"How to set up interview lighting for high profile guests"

What is going on, y'all? Today we're going to take a look at interview lighting for high profile individuals. And at the end of this video, I'm going to share some of the interview shots themselves, and you can see how we got there and what the final product is going to look like. All right, let's jump in. Now, this will be the case when we have time to set up the lighting properly. Of course, we've looked in this series about interviewing with natural light, and today we're going to look at something a bit more thought out. So this will be the kind of lighting we're after when we're interviewing a head of state, a political figure, an actor, actress.
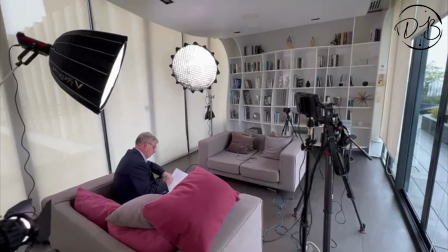27s
Here's an example of what our final setup's going to look like, and we're going to talk into detail about how we got there. This was a setup for an interview with the presidential candidate in Thailand. For interviews like this, I like to also create lighting diagrams.
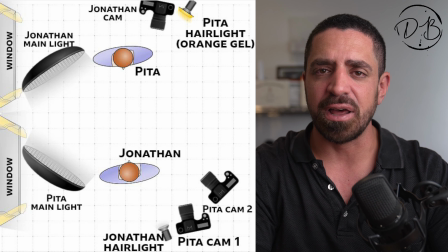40s
Here's the example of the lighting diagram I created for this interview. And I like to share that amongst the team so that once we get onto site, everyone knows what they're doing, where they're going to set up tripods and stands before we get everything dialed in. For this particular interview, we were given pictures of the location where it was going to be shot.
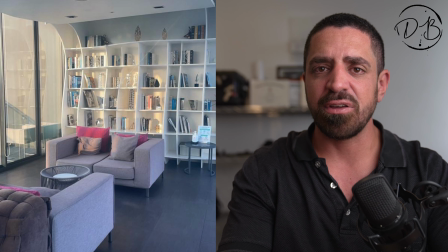58s
And we know that we want to set up everything so that as soon as a person comes in, they can sit down and start the interview, because high profile people like this, they don't have time to wait around for the lighting to be set up in this way. Their schedules are very tight. So everything needs to be set up and locked down so a person can just come in, sit down, and start the interview. So in this location, we had bright windows on both sides. I love to be able to control the light more if there's a way to black out all the windows and we are in control of all the lighting.
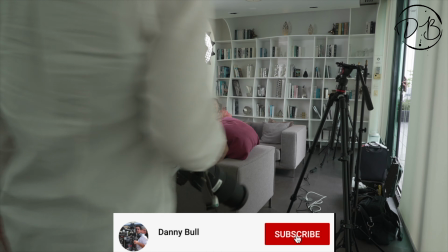87s
In this case, we're not.
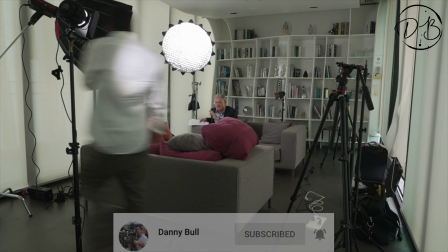88s
So the first thing we're going to do is we're going to bring down all the blinds to control as much of the light as possible. And if you can see from the diagram, I set up a key light for each subject.
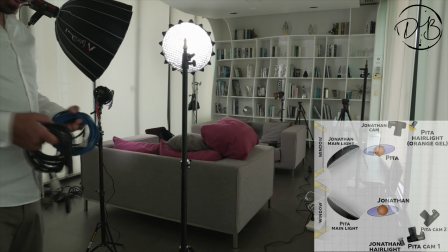97s
And this is coming from the side of the window. So I like to create an environment where the lighting doesn't look unnatural. It looks like it's from the scene. It just brightens up the subject more and gives a little bit more sparkle to the eye. But in general, the atmosphere is looking natural. So the atmosphere is looking like it could just be naturally lit.
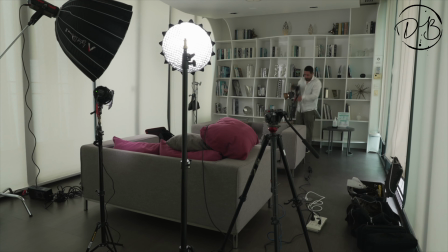119s
So for this interview, we're using Aperture 300D Mark IIs with light domes, and I'm going to put a description down below so you can look at what all this gear is.
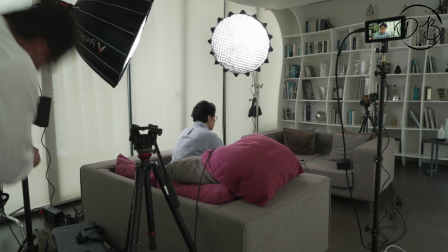127s
So we have those for the key light, and I've also decided to add a hair light for each person, for the interview and the interviewee.
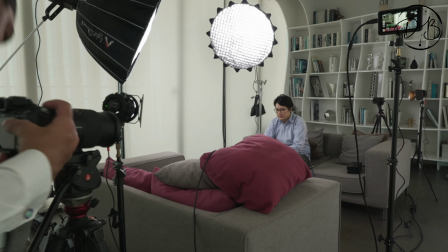133s
If you've looked at other videos in the series, we're going to be shooting into the shadows. So our tripod is going to be on the opposite side of our lighting for both subjects. This is going to give you a bit of depth to where the shadow and the light is going to be hitting the face. Now I'm going to have two cameras, and this is part of our diagram. I'm going to have two cameras on the interviewee, and I'm going to have one camera facing back at the interviewer. Now, if you're one person, you're going to control all these three cameras. One of the things I need to do is I need to be seeing that the opposite camera that I cannot see that's far away from me is always going to be running and always keeping in focus. So I use a monitor just in the back, and here's what that looks like. And you're going to see that in the shot of the setup.
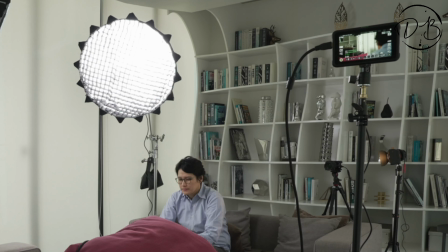171s
So this is an Atomos Shinobi. I'll keep that in the description also so you can take a look at it. So the reason I'm keeping a monitor there is to be able to see the camera that's on the opposite side of me. And then I can also physically handle the two cameras that are on my side of the interview that's taking place.
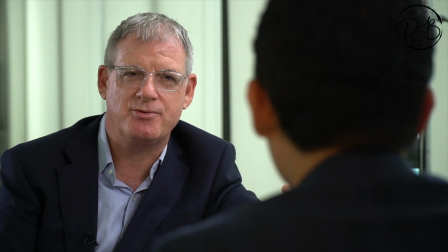185s
Now I'm going to share the final shots of what this kind of lighting setup is going to look like. And this is the kind of feel we're looking.
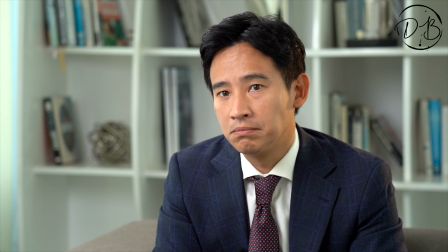190s
We're looking for a naturally lit environment. And everything's just looking clean, nice and soft, nothing too harsh coming out, not harsh shadows.
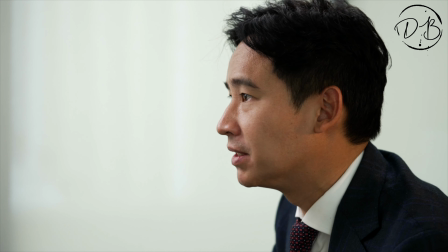198s
And this is what we're really looking for. So that's a breakdown of the lighting for these kind of interviews. I hope it brought you some insight and some value. As always, I'm rooting for everybody, for all of us to get better together. If you have any questions, please leave them in the description. And I'd appreciate if you subscribe or share this to any of your friends who are in the industry or looking to get into this industry of production. All right, thanks a lot, y'all. Have a good day.